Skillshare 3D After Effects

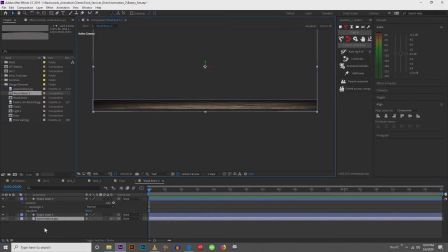16:26 And then to give it a little bit more depth to it, I added this nice shading from where the top of the ceiling would be down to the exposed edge of the beam.
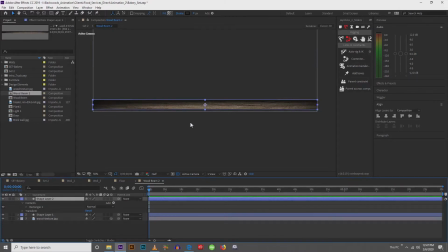16:42 That just gives it a much nicer shadow. So you're not depending so much upon your lighting to give you shadows, but you're actually creating the shadows yourself.
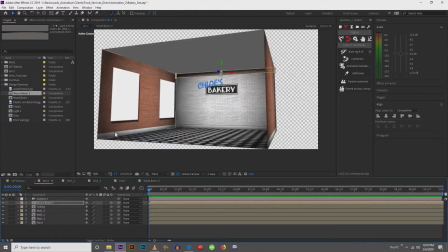16:53 Because the lighting that we're going to create is not perfect. It does a really, really great job, but it doesn't take you all the way. So little tricks here and there to really make your scene pop are going to go a long way. So next I'm going to duplicate these wooden beams.
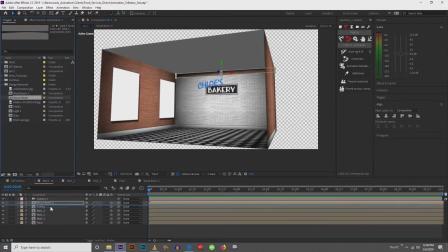17:17 I have another one, which is the same wooden beam, but I moved the texture around to give more variety to my scene. So I'm going to move this back, maybe like so.
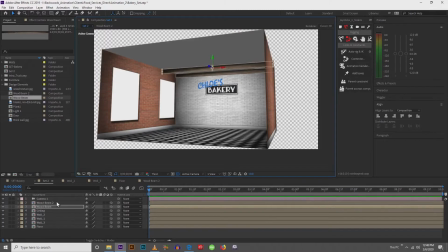17:35 And then I'm going to duplicate the other wooden beam and pull that one forward. And we'll duplicate this one and pull it forward. All right, so now we're starting to get some cool stuff happening in here.
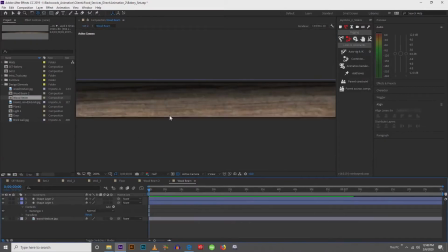17:56 Oh, and I should mention, you can see that I'm using real textures. If you want to recreate your textures in here to give it more of a cartoony look, you can do that. I might even go back and do that at some point.
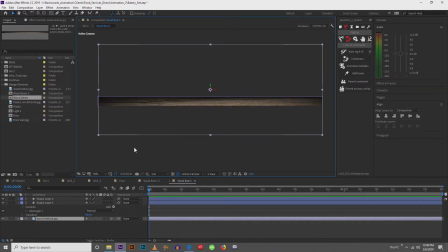18:14 But just for time's sake, I just grabbed some images from Google or Bing and I dropped them in just to get an idea of what's actually happening and is this gonna work, you know?
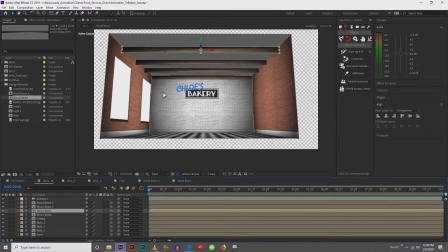18:30 So I'm using these cool textures.
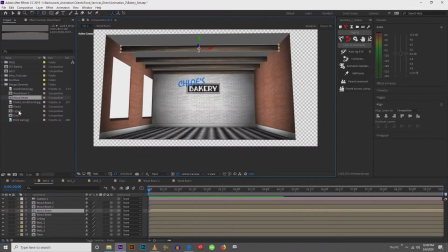18:35 So next, what do we have? We have some lights. Now the lights are kind of tricky. The lights, they don't actually have
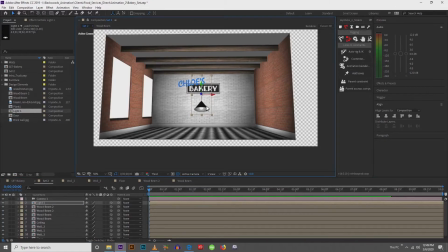18:48 3D inside of them. You can see it's rounded and maybe you're thinking, oh cool, it's like a cone shape. Well, unfortunately, no, it's not. Let me just move these into place and then I'll show you what's happening.
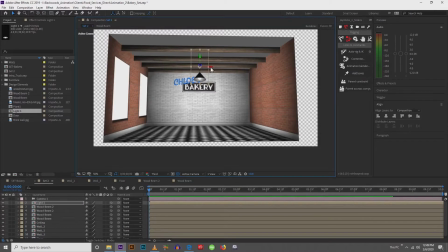19:07 We'll pull this down, pull it out from the center. We'll duplicate. Pull this one over. We're going to do 4 lights, and I want to make sure that they're
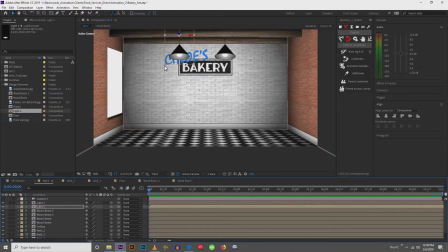19:22 kind of positioned pretty equally within the space. Just like so. And just like so. All right, so that's looking pretty good. So I'll turn my camera back on.
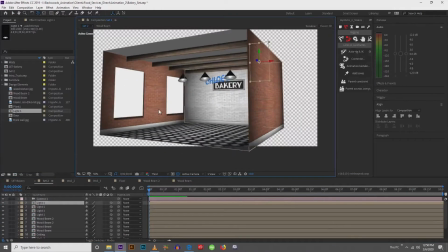19:39 So these lights work really well at a distance and relatively close up.
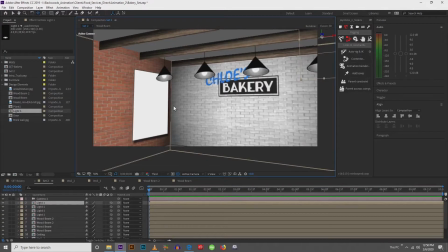19:48 You know, they probably do their best work like right around here. The reason that they're not actually 3D
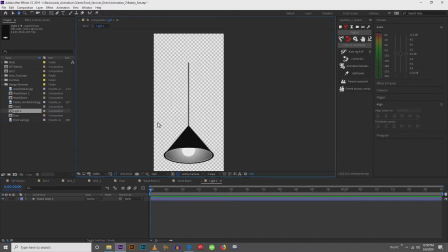19:57 is because you come inside, you can see that I designed it as a flat image, just like this.
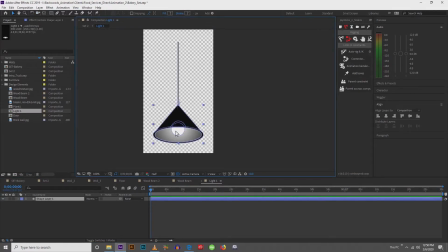20:03 Knowing that most of my camera work was going to be shot from a low angle, I decided to do this shape and design it with a 3D perspective from the start. From the get-go, I knew you're not able to create these kind of shapes within After Effects.
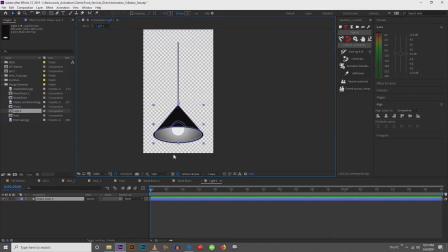20:22 Unfortunately, After Effects just isn't designed to be creating these kind of things.